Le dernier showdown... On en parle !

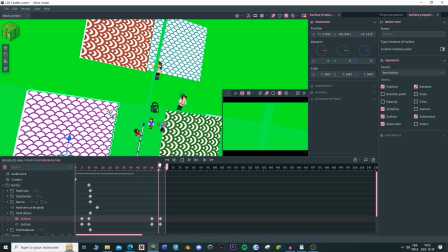(12:31)
Tu sais, j'ai imaginé comment est-ce que je pourrais faire quelque chose de hot et ensuite genre le réaliser puis dans mon animateur,
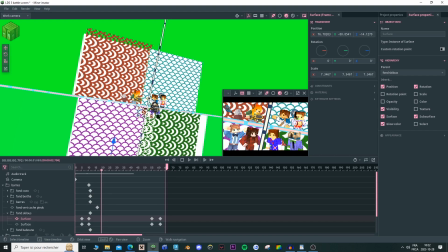(12:36)
parce que je sais qu'il y en a qui auraient fait juste des rendus, ensuite ils seraient allés dans After Effects, ils auraient créé quelque chose et ça aurait été très bien, mais comme je ne sais pas utiliser After Effects, c'est toujours avec mon animateur que j'ai essayé de me sauver la vie,
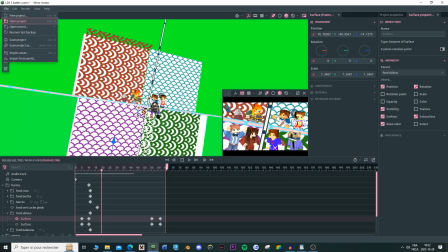(12:53)
et donc c'est pas mal ça. À cette heure, on peut passer au gros méchant. Donc, la scène, j'ai une version préliminaire.
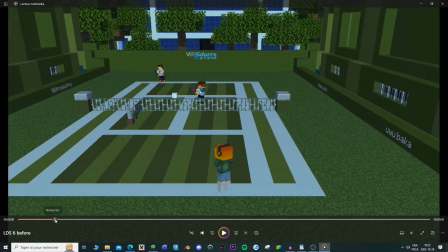(13:01)
J'ai décidé d'en faire une et je suis très content. Donc, cette fois-ci, j'ai une animation très basique au début.
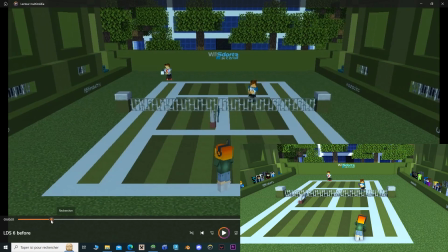(13:08)
Et c'est cette balle blanche-là qui a fait les timings. Et donc, c'est un peu à ça que ça peut ressembler le projet au début.
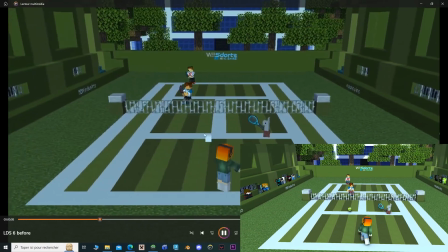(13:14)
Donc, la balle, elle faisait pas des belles... il faisait pas des beaux arcs. C'était juste pour dire que ça touche le sol à peu près au timing.
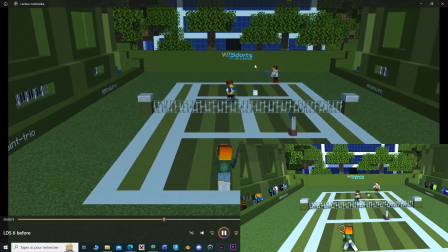(13:23)
Les personnages, ils tournent un peu. On sait à peu près qu'est-ce qui se passe. Mais c'est laid.
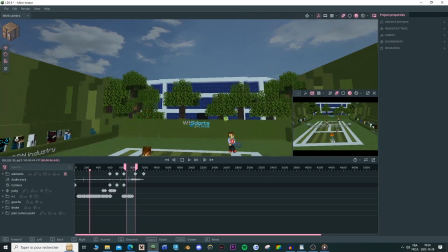(13:28)
Alors, qu'est-ce qu'il y a à dire de cette scène?
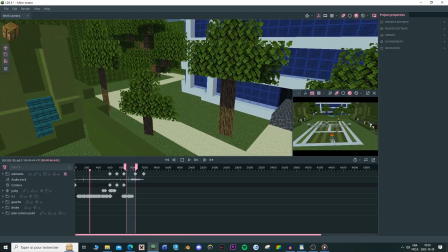(13:32)
Déjà, les arbres, pour rester fidèle au jeu officiel, donc,
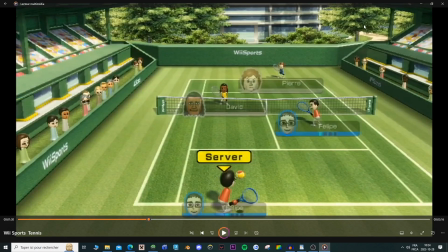(13:38)
si jamais vous pouvez voir dans le jeu, ici les arbres, je sais pas à quel point vous avez l'œil observateur, mais c'est une image 2D, donc c'est pas un élément 3D réel qui existe dans le jeu, comme ça, ça save des ressources.
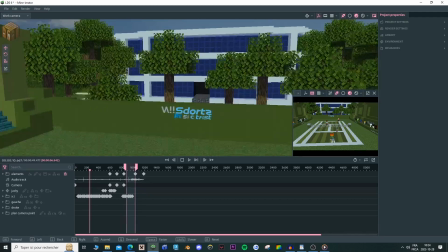(13:53)
Et donc, moi aussi, j'ai fait la même affaire, donc j'ai fait des rendus d'arbres. Et ensuite, je les ai importés en 2D, donc je ne sais pas à quel point ça paraît,
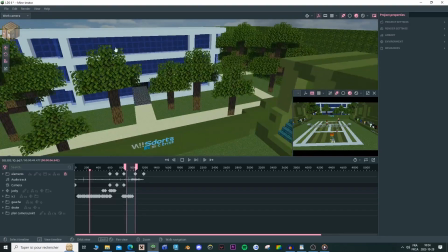(14:01)
mais j'étais vraiment content d'avoir cette petite idée en tête.
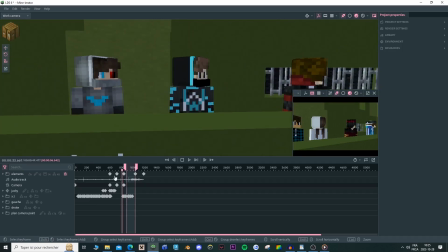(14:06)
D'ailleurs, les personnages, c'est juste une animation qui a été répétée sur toutes, et j'ai mis des keyframes différents.
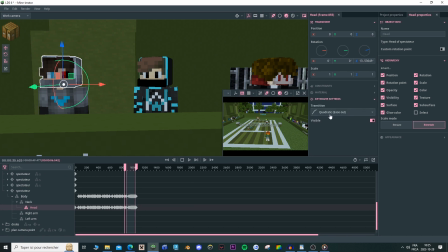(14:12)
Donc par exemple, lui, sa tronche, il y a des keyframes qui sont en ease out, lui,
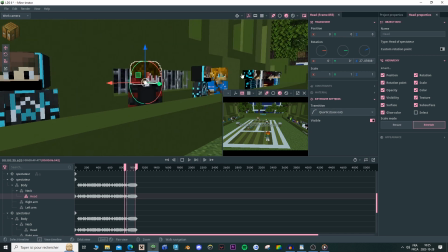(14:16)
c'est en ease in and out, lui en ease out, il y en a que c'est d'autres trucs à l'extrême,
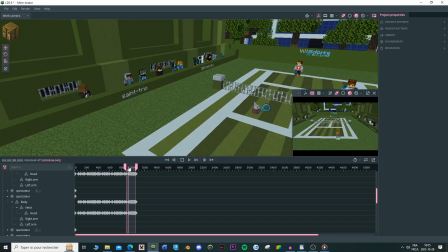(14:22)
carrément. Puis quand ils gagnent, ils font la même petite gestuelle, donc...
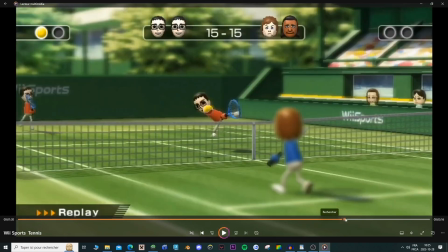(14:28)
ce qui est, je trouve, très drôle, mais c'est comme ça que les personnages ils bougent quand il y a un gagnant. Ils font cette petite animation-là super drôle.
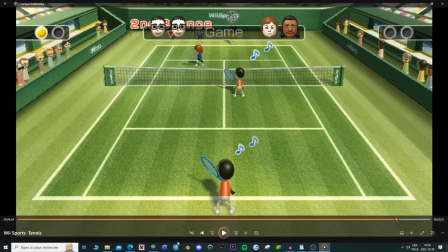(14:36)
Quand ils gagnent, les personnages ils font un petit sifflotage.
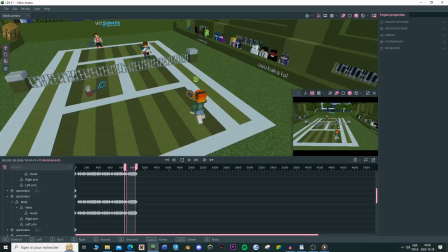(14:41)
Et donc, quand ils gagnent, ils font des petites notes de musique.
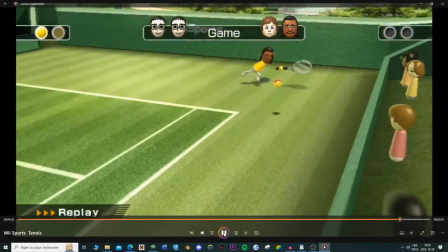(14:46)
Et on a ici le gros titre de la mort. Et... donc, c'est à ça qu'il ressemble.
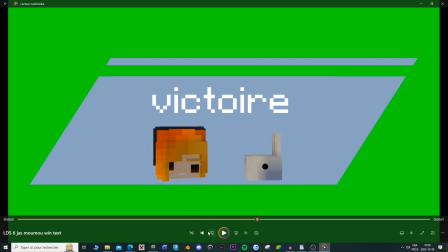(14:52)
J'ai fait ça dans Manimator, donc il y a une texture qui arrive, ça flash. Je pense que le corps de Bertha plus bas, puis le corps de Moumou en dessous, puis on fait juste tourner leur tête.
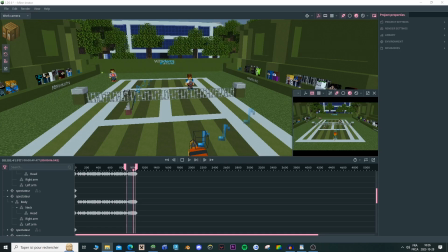(15:01)
Mais voilà, c'est ce genre de petites astuces que j'utilise tout le temps à travers le projet pour rendre le projet plus dynamique.
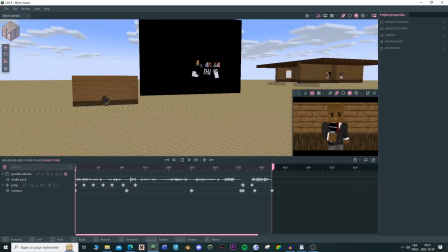(15:08)
Donc, toute la séquence est dans un même projet. Donc, y a que moi pour faire ce genre de petites affaires.
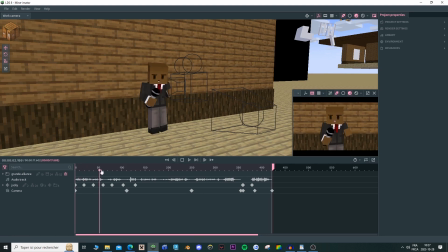(15:16)
En tout cas, Jackie part sur un mur random qu'on voit nulle part ailleurs, mais je décide de faire ça avec une petite extrude, c'est super beau.
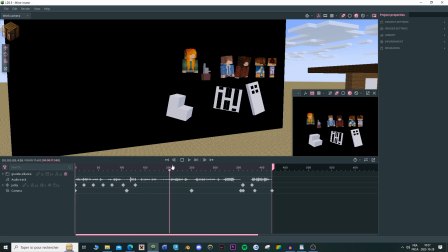(15:24)
Ensuite de ça, on a nos personnages qui tournent sur eux-mêmes. Et voilà la petite scène qui existe pour les personnages.
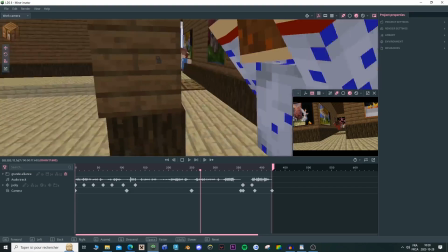(15:33)
Donc, ils n'ont pas d'yeux, ils n'ont pas de jambes. Comme ça a pas l'air très réel, ça a plus l'air d'être.
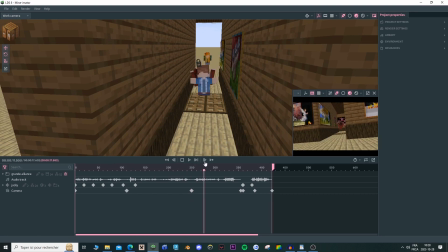(15:37)
On sait que c'est pas vrai, parce qu'ils n'ont pas de jambes. Et donc, voilà, c'était très agréable à animer.
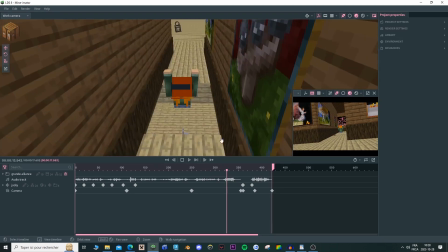(15:44)
Oh là là, c'est trop beau. D'ailleurs, j'aime beaucoup quand Bertha bouche ses bras, ça fait trop cartoon.
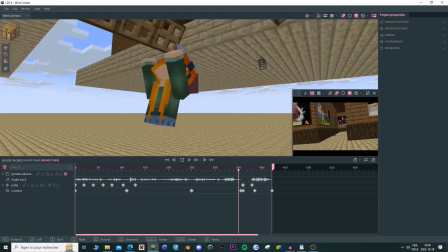(15:50)
Mais ne vous en faites pas, ils survivent, ils sont là, ils vont bien.
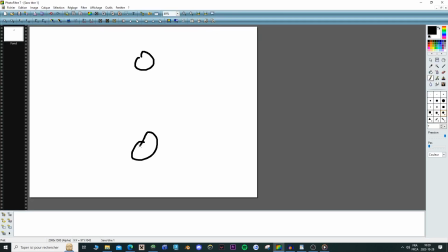(15:55)
Donc, quand que on a deux sujets qui se parlent, puis qu'on a une caméra, la caméra ici qui regarde par là, elle peut se déplacer à 180 degrés, mais elle peut jamais venir de ce côté-là parce que ça briserait la règle des 180,
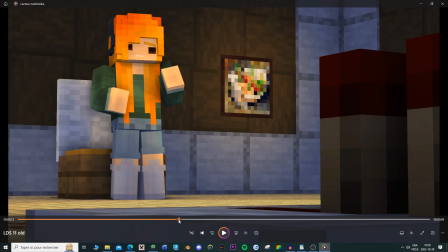(16:14)
puis là on saurait plus trop regarder. Et c'est ce qui est arrivé avec ça. C'est pas deux personnages qui se parlent, mais c'est Bertha et le répéteur.
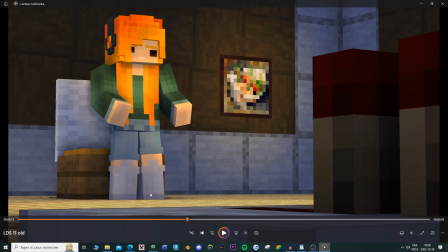(16:21)
Donc si jamais vous pouvez regarder, on a une ligne ici qui se trace. Et ici, on est encore du même côté.
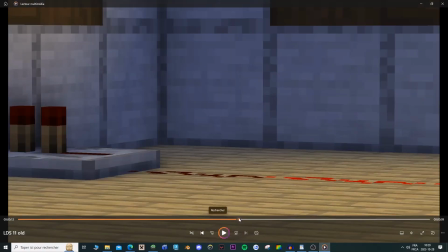(16:30)
Donc on se lève, on a Bertha. Et là ensuite, ici, hop, vous pouvez voir, on saute de l'autre côté.
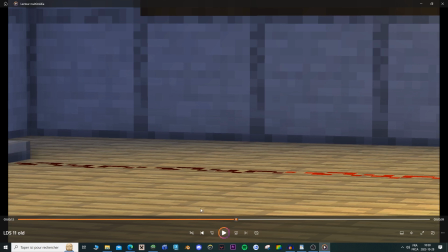(16:36)
On a dépassé la ligne. Et là, on est rendu du mauvais côté.